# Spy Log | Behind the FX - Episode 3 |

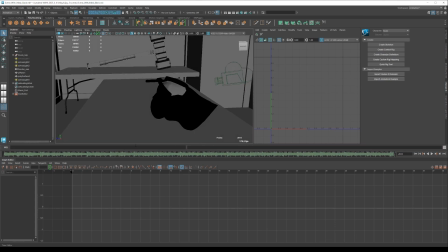(0:00)
Alright, Teru, another spy log coming for y'all, and welcome to episode 3 of the series,
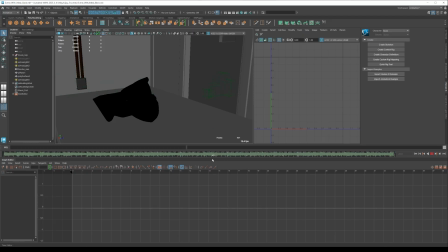(0:05)
in which I'm picking up right where I left off and tackling that transition point where the camera kind of goes through the mask and views the hammer.
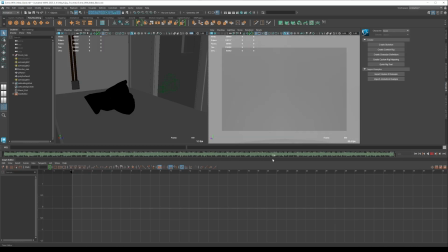(0:11)
I wanted to make this a bit of a more smoother transition rather than just a kind of a jump cut in between the two, and that's what I'm working on here. So to start this off, I wanted to focus on rendering out the scene and putting a
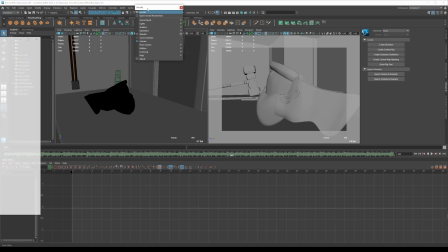(0:23)
different type of texture on the interior of the visor mask by adding a green texture with pink X's,
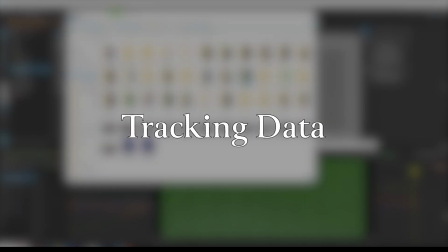(0:29)
and this would kind of help with tracking data. That leads me to the tracking data, which is what I needed to get to kind of be able to place the visor in front of the mask.
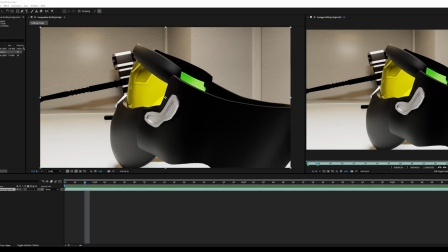(0:37)
So to do this, I took the rendered scene out and then brought it into After Effects and let it do a camera analysis to kind of give me points to be able to track off of.
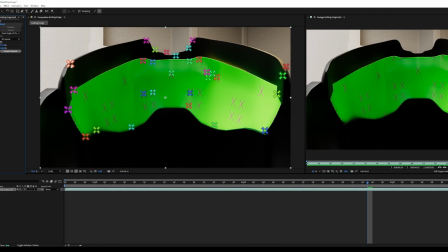(0:46)
So once I got those points, as you can see,
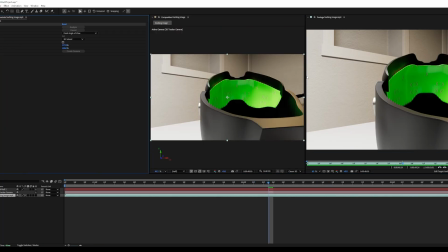(0:48)
those X's kind of worked in my favor there. I was able to use that to pin the actual screen itself onto to kind of give it a 3D look and post that in front of the actual visor.
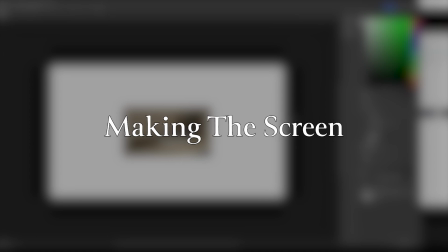(0:58)
So the next thing to work on was making the actual screen that you're going to see through the visor itself.
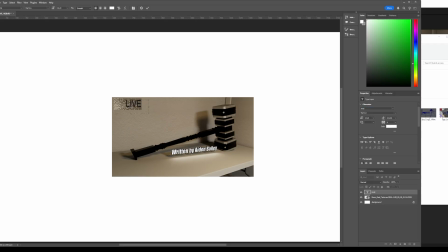(1:03)
And so to start this off, I wanted to take a screenshot of the very first frame that we see the hammer on and kind of add some UI elements such as the time, the date,
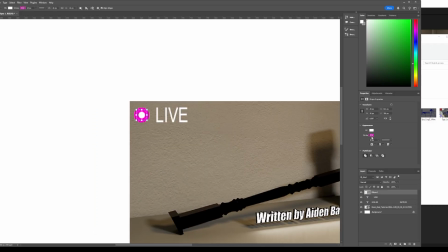(1:11)
a little bit of a live feed notification with a little red symbol there, and then just the camera number,
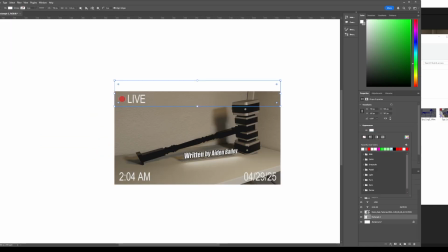(1:16)
just to kind of make it feel more like a CCTV camera and like a windowed view that's just on screen.
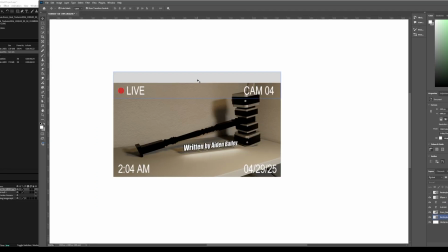(1:21)
And that way I can zoom into it and use that as the main transition point. And for the backdrop behind it, I didn't want it to just be a white or plain colored,
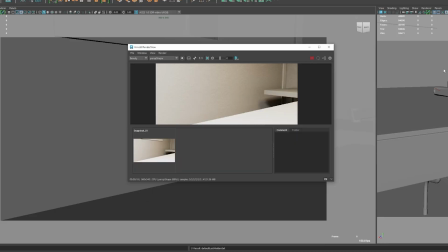(1:30)
so I actually went into Maya, positioned the camera right where the helmet would be seeing, and took another screenshot.
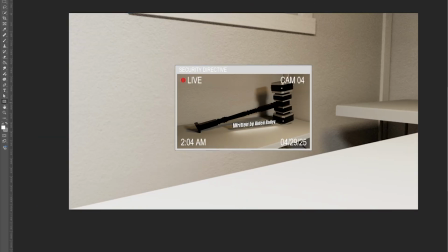(1:35)
And the reason being is I can use that as the background, so it looks like you can actually see through the visor.
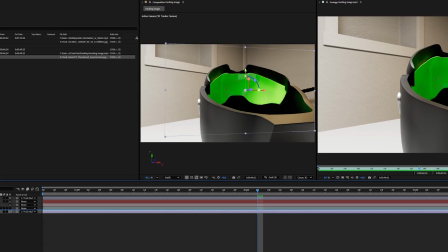(1:40)
There's just electronic elements on the screen itself. And what I ended up needing to do was actually stretch this image out, as you're going to see here in a little
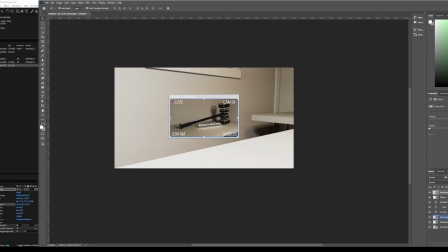(1:48)
bit, but due to the image just being a little bit too small for the actual visor,
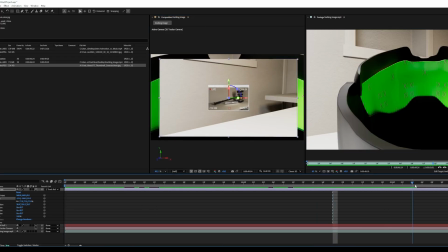(1:53)
because the visor wraps around like 180 degrees.
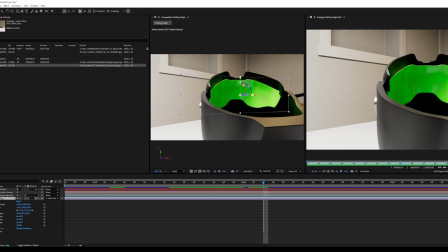(1:56)
So in order to get an image that was going to cover that entire wraparound, I needed to extend it on both sides and kind of stretch that image just a little bit.
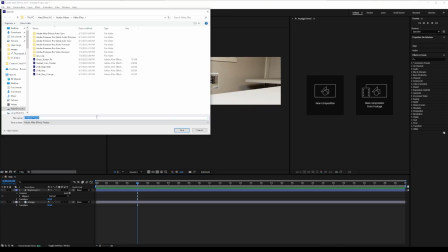(2:04)
Now, drawing a little bit of inspiration from Halo, as the visor itself is I believe it's a Halo visor prop,
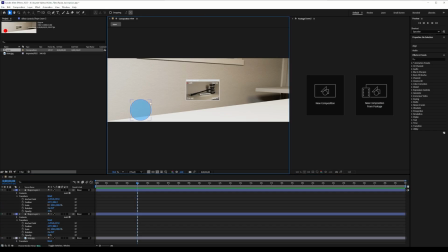(2:11)
I wanted there to be like a little bit of a radar in the bottom left,
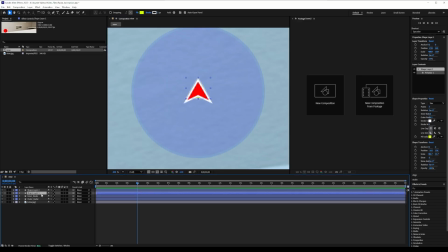(2:14)
so that's what I'm kind of working on here, adding a little bit of a homemade radar with a little bit of a grid inside of it, just to kind of give it, I guess a reference to Halo,
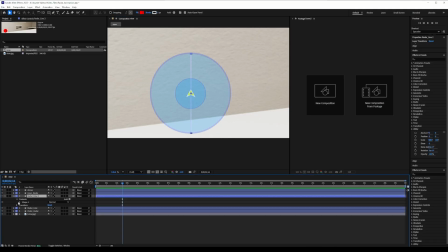(2:22)
but also just to give it those tactical UI elements, because Gladys as a character is very tactical, he's very strategic,
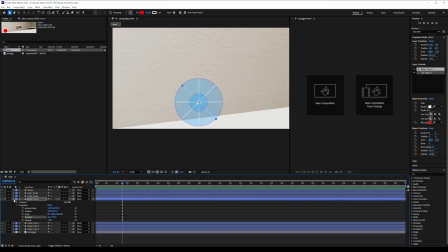(2:28)
he's got all the gadgets and the the intel to be able to help him to get the edge on everybody else.
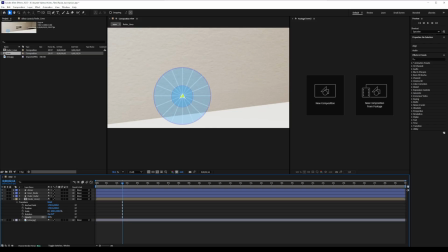(2:33)
So I just wanted the interior of the helmet to really showcase that there's many more systems going on,
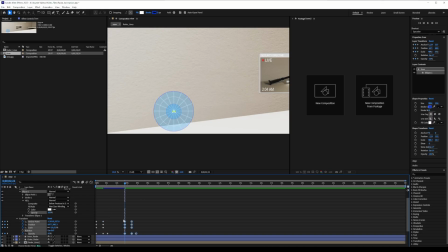(2:38)
and that it's not just a piece of fancy wear, that he puts on his face. It actually has a tactical reasoning behind its use.
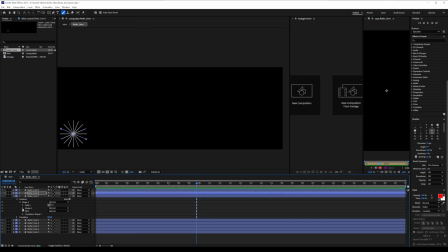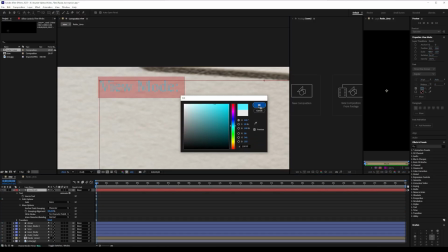(2:51)
So the next thing I wanted to do is add like a view mode, which you'll see at the top here, and I add a couple of different modes just to kind of give the helmet,
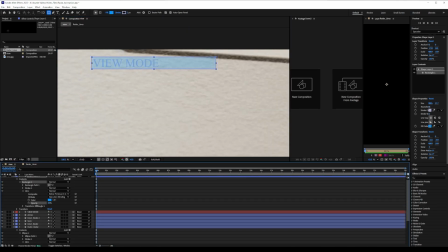(2:59)
again, more UI elements, making it feel more futuristic and techy, but also just to show what all it can do.
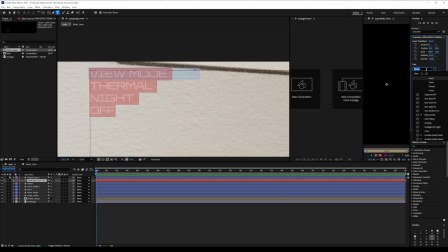(3:05)
You see, adding thermal vision and night vision, I'm making it futuristic. My movies haven't really been grounded in a real sense of reality with all the whacked out technology that's in it,
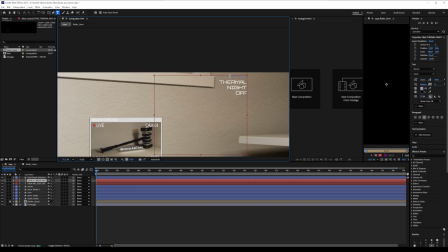(3:15)
but I just wanted to make it feel like it had a lot more going on than just the bare minimum.
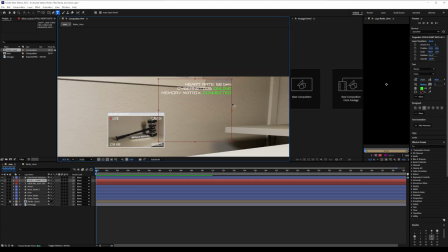(3:20)
So adding the cybernetics and the memory matrix is kind of a thing that's a reference to what he said, because he is kind of a duplication, so to speak, kind of like
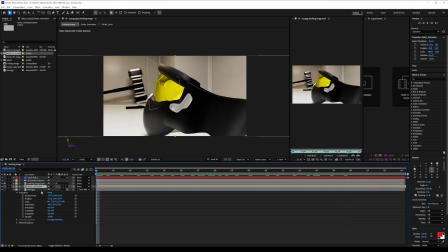(3:31)
his memories are continually uploaded into the next model, so he can never really permanently die, and that memory matrix is just basically indicating that is connected and transmitting.
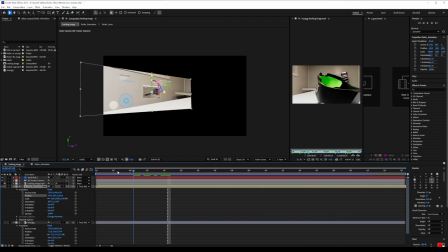(3:41)
Now this last bit was pretty much just testing where those UI elements needed to be in order to be on the center of the mask,
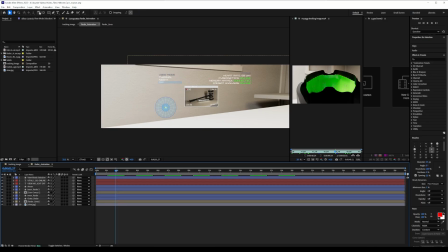(3:47)
so that when you actually zoom in, you can actually see it and it's not just useless on the side.
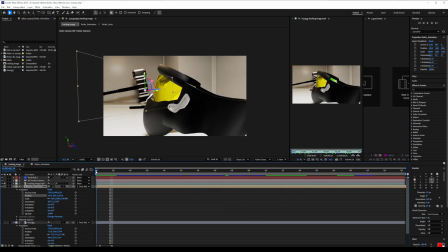(3:52)
So I had to move some things around and shrink them a bit to make them more visible so they could actually be seen in the actual animation itself.
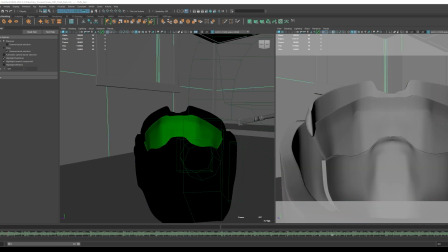(4:00)
Now, the last part here was to actually just re-render the scene, but with an entirely plain green interior of the mask.